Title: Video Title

The most basic type of camera moves technically don't move the camera at all. These are the moves done while the camera is on a tripod head.
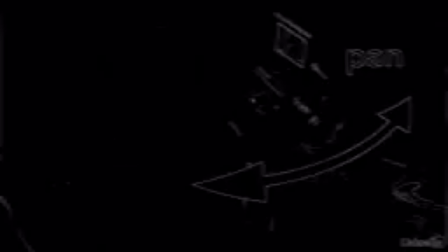[0:07]
This include pan moves, where the camera rotates left to right, and tilt moves, where the camera is tilted up and down. Pan and tilt moves are helpful for staying with moving action. Notice here as Tayani leans over, we do a simple pan-tilt combo in order to stay with her. Another common use of pan and tilt moves is to reveal objects in the scene. This can be useful in comedy, such as in National Lampoon's Vacation.
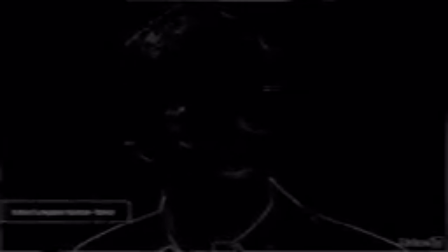[0:30]
Clark Griswold is trying to deal with a used car salesman while we cut away to his car getting demolished.
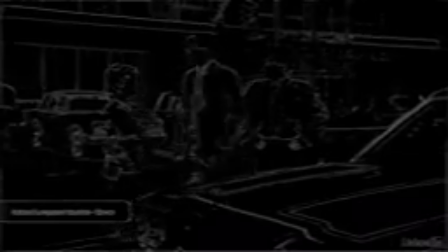[0:35]
Clark wants to show a strong hand, but then we pan over, and there's his car.
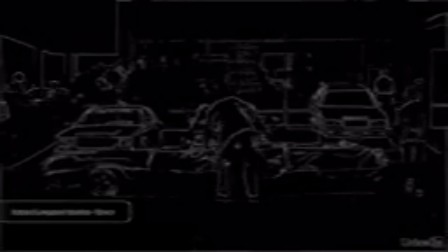[0:41]
This type of reveal also happens a few times in the classic thriller Cape Fear.
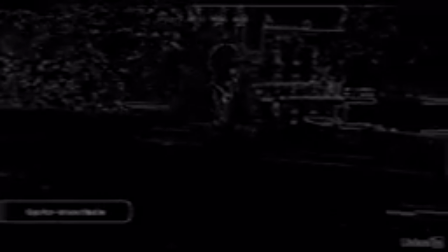[0:45]
Gregory Peck plays a prosecutor who previously put away bad guy Max Cady, who has just been released from prison.
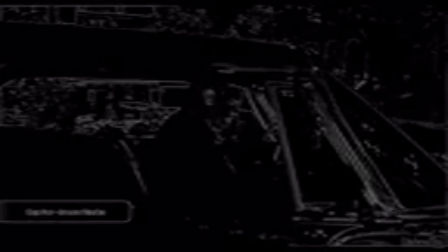[0:51]
After a regular day at work, the prosecutor gets in his car, a hand enters the frame,
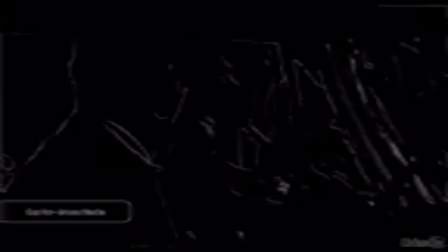[0:56]
grabs the keys, and we tilt up and pan to the left to reveal Max Cady.
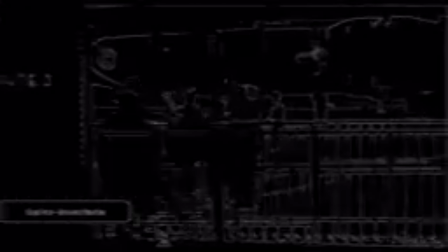[1:01]
Later, we see the prosecutor getting on a plane, and we do a straight pan this time, no tilting up and down, to reveal Max Cady, just watching.
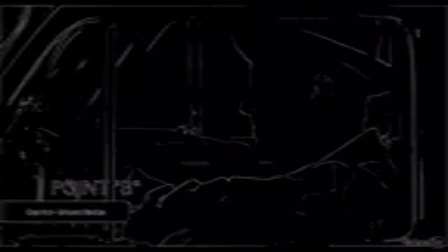[1:09]
Now, when you pan across something this quickly, where point A is clear and point B is clear, but the stuff in the middle is all lost in motion blur, this is called a swish pan. This is a device frequently used by Wes Anderson, such as here in the Grand Budapest Hotel. Swish pans could also be used as a transition from one shot to another, where the cut happens in the motion blur. You can see a quick example of this in Scott Pilgrim vs. the World, when Scott fights his first evil ex.
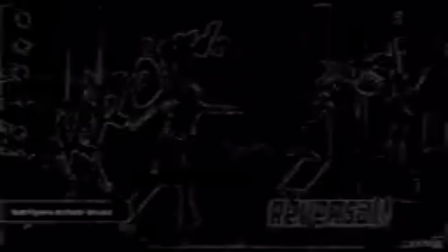[1:34]
Swish pan transitions show us the stunned reactions of his friends.
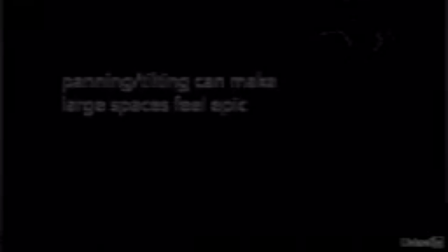[1:38]
Panning and tilting are also frequently used to give a sense of space, almost kind of like an enhanced establishing shot. This is especially common when filmmakers are trying to convey how vast the world is, like with the sprawling deserts in this panning shot in Lawrence of Arabia.
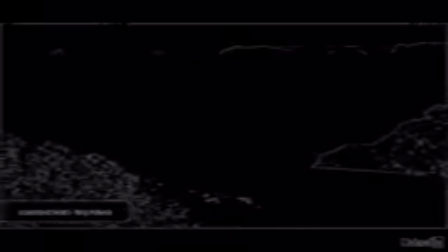[1:52]
And sometimes with smaller landscapes, a panning shot can be used to allow the audience to take in a massive amount of detail,
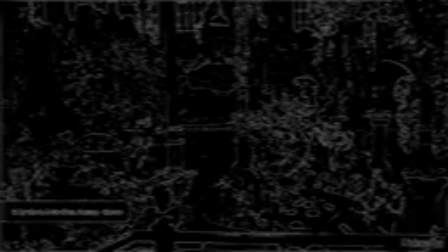[1:59]
such as in this shot in Willy Wonka and the Chocolate Factory. This type of move tends to make the world feel bigger than it is, because we can't see it all in one shot. Now, in actuality though, we could see it in one shot. We could just put a wider lens on the camera and back up, no big deal. But by putting on a tighter lens and panning, you create the sensation there's just so much to see.
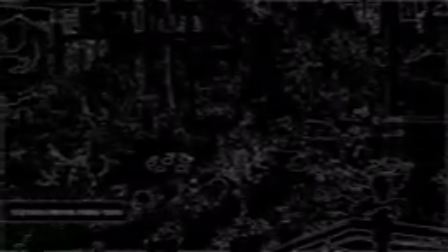[2:21]
Because again, the camera lens represents the perspective of the audience.
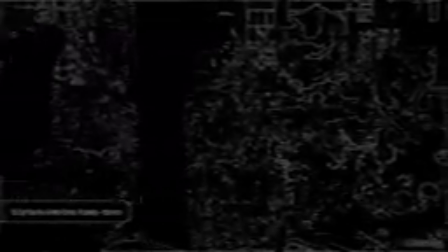[2:25]
And when we have a sense of awe at the beauty of a place, we turn our heads, typically kind of slowly like this, as we take everything in. And speaking of turning your head, this is why, to me, panning and tilting, they aren't as emotionally powerful as moving the camera. The way I see it, panning and tilting is like looking around. And just like looking around, it's great for gathering information about a location.
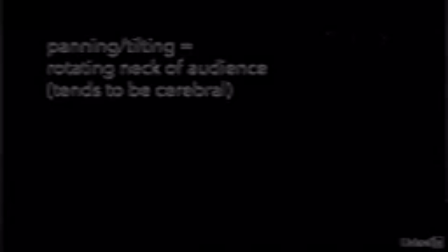[2:49]
It's kind of cerebral to me. But when we're scared, we want to move away. And when we're feeling a connection to someone, we want to move closer. Movement is where the emotion is. So let's spend the next couple of movies digging into the most common and potent camera moves.